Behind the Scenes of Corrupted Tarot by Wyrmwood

Okay, so before I start breaking down some shots, I wanna highlight the product a little bit first.
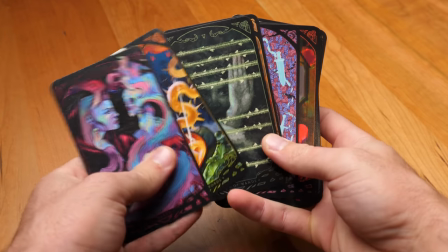[1:59]
This is very new for Wormwood. We've never had a tarot deck, meaning I've never shot a tarot deck before.
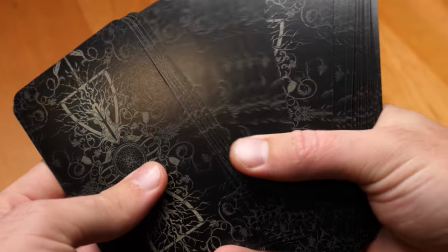[2:04]
I typically shoot dice vaults, double top trays, tables. never shot a two-dimensional piece of paper with some cool artwork on it. And because of that, I knew I was going to need some type of prop or theme to spice up these visuals and bring the cards to life.
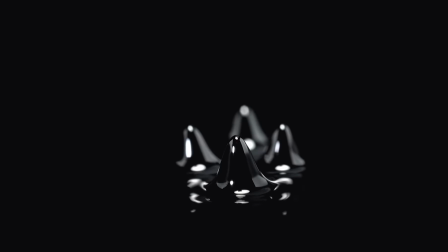[2:18]
And I was struggling to think of something until I came across a video. It was about an artist named Eric Mespley.
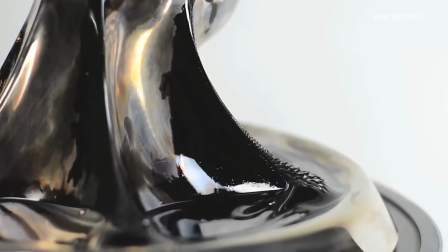[2:24]
He creates these brilliant, alien-like, mesmerizing art pieces and uses a crazy-looking black fluid.
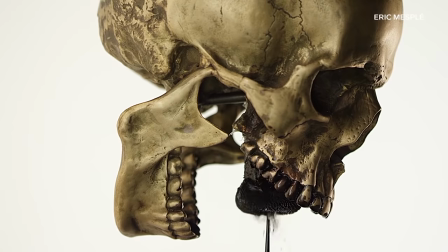[2:32]
That black fluid is exactly what we used. And that black fluid is called feral fluid. and the thing that's so cool about this fluid is it's magnetic little history lesson on ferro fluid it was developed
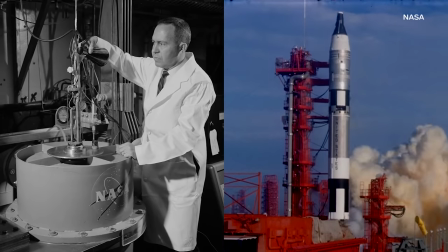[2:42]
by a nasa engineer in the 1960s it was created for use inside spaceships in zero gravity because think about it if you have fuel inside
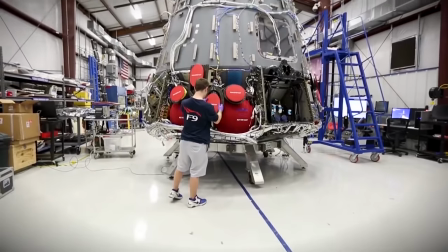[2:50]
a gas tank bringing zero gravity the fuel is not going to go to the engine where it needs to go and what they did is they added little magnetic
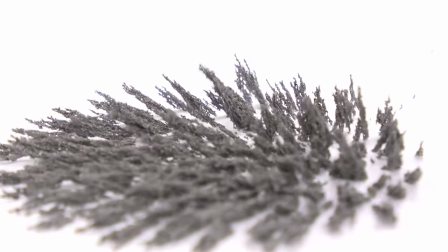[2:56]
nanoparticles inside the fluid and that's what allows it to be transported from one spot to another and as soon as i saw this i knew it'd be perfect for this corrupted kickstarter because it just, it looks corrupted.
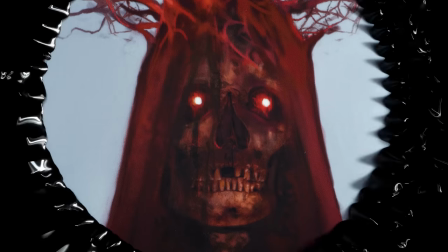[3:08]
It's called ferrofluid. It should be called corrupted fluid. And when it's creeping, crawling across the artwork, it almost gives the feeling that this liquid is corrupting the taro. It kind of feels like venom to me in that way. And so I bought a small bottle of it and I started messing around with it and experimenting.
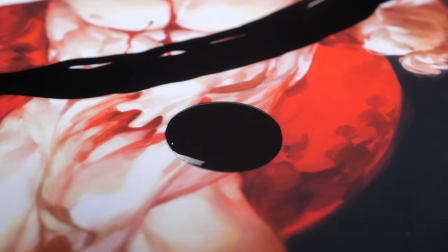[3:23]
And I'll just cut to some B-roll. It's so cool. It's so fun. As soon as you introduce a magnet next to it, it spikes up.
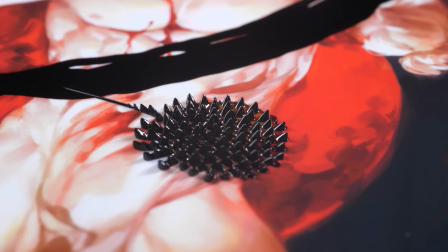[3:29]
The further away you have the magnet, the larger the spikes are. The closer you have the magnet, the smaller the spikes are.
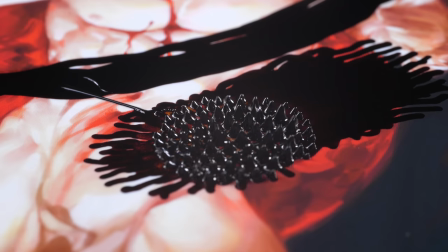[3:35]
And what those spikes are is the liquid following the magnetic field of the magnet. All right, so now let's show you how we did it. First things first, I did not shoot on these cards.
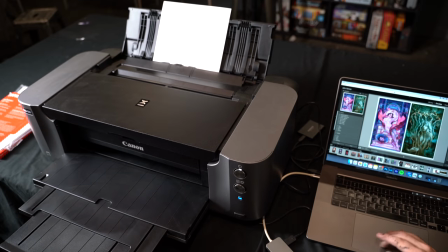[3:46]
I was actually shooting photo prints. So I brought in my photo printer and printed out some large, high-resolution prints of the art, and I shot on those.
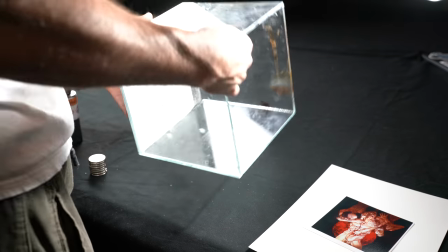[3:54]
And then I grabbed a small glass tank, flipped it on its side, and laid the artwork on top.
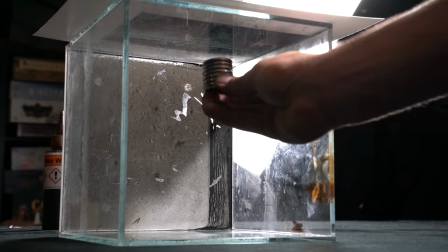[3:59]
And then underneath, I can reach in and hold up a magnet underneath the artwork.
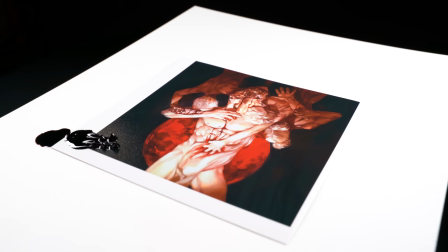[4:03]
So then I squeeze a few drops of ferrofluid on the artwork and I bring my magnet underneath and bring it to the ferrofluid and you'll see it spikes up.
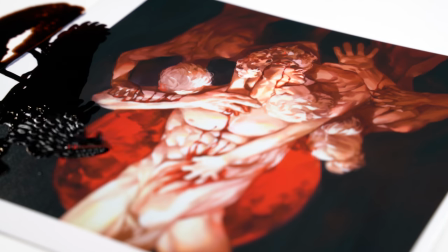[4:10]
And then I can drag it around the artwork and create little pathways.
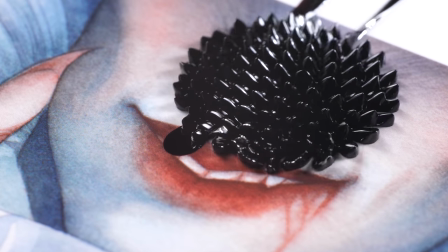[4:14]
For some shots, I would stick the magnet in one spot and then drop the ferrofluid maybe a few inches away from the magnet so that as soon as the ferrofluid hit the paper,
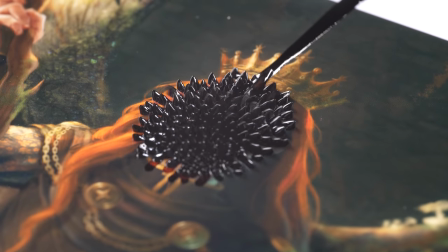[4:23]
it would pull right to the magnet. Then there was a shot of, what was it? The Seven of Wands and Nine of Wands, I think.
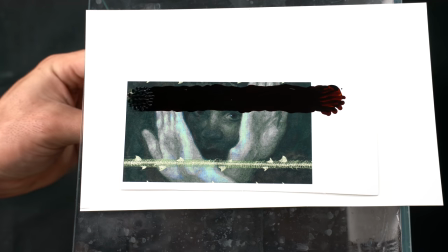[4:30]
The way I did that was dragging the ferrofluid completely across the vines. After that shot, I brought it into Premiere Pro.
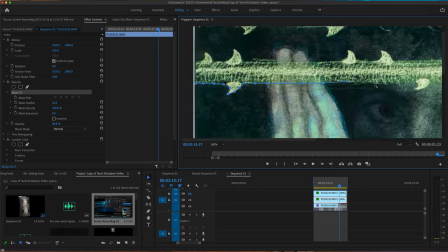[4:35]
If you guys are taking note, I love masks. I use them all the time.
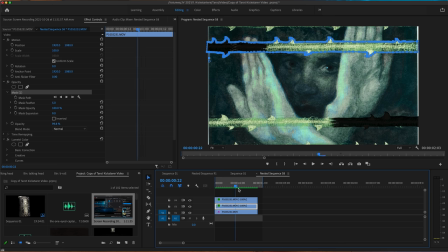[4:39]
So this was another simple mask where I masked the outline of the vine so that the ferrofluid only stays within the outline of the vine. So that was it, that was it for the ferrofluid. Just kind of drop it on the artwork, drag it around, create some cool effects.
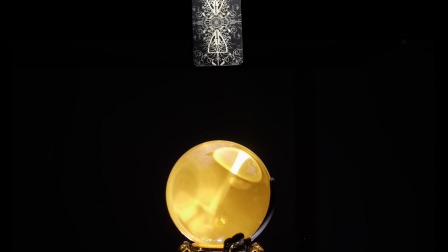[4:51]
Now the last shot I want to go over is the crystal ball shot at the end of the video. I was excited to shoot that for a while and then I went to shoot it and it was actually easier than I thought.
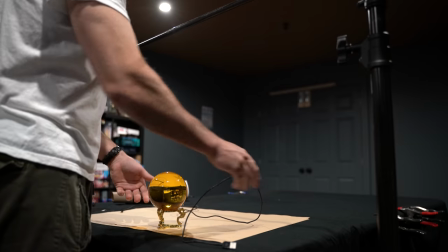[4:58]
So the way we did it was by getting crystal ball, gluing it to the stand that it came with, wrapping that up and tying it to a c-stand and then one important thing i figured out that i had to do was put a little piece of white paper behind the crystal ball
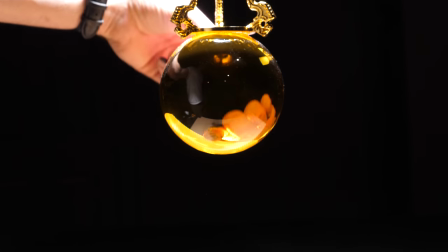[5:09]
because this is what the crystal ball looks like with the paper and this is what it looks like without then i grabbed some black acrylic paint and
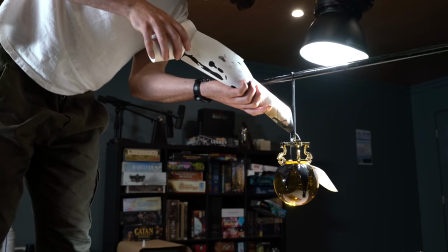[5:16]
just drizzled it on the crystal and then in post we of course flip it 180 degrees and then it looks like the black liquid is fighting against gravity to corrupt this crystal ball and And in order to get the levitating spinning deck, I created a taro lollipop.
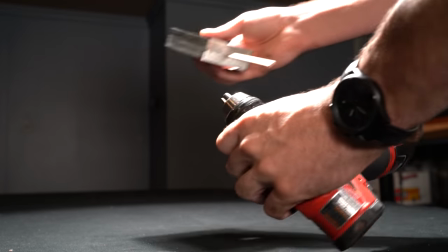[5:32]
I glued the deck together, drilled a hole into it, put a dowel into it, and then attached this to the screwdriver so that I could get a nice, slow, consistent spin.
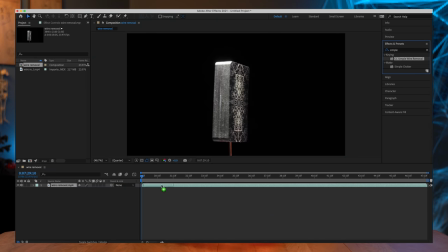[5:40]
After that, I brought it into After Effects to do a simple wire removal where I can then remove this dowel.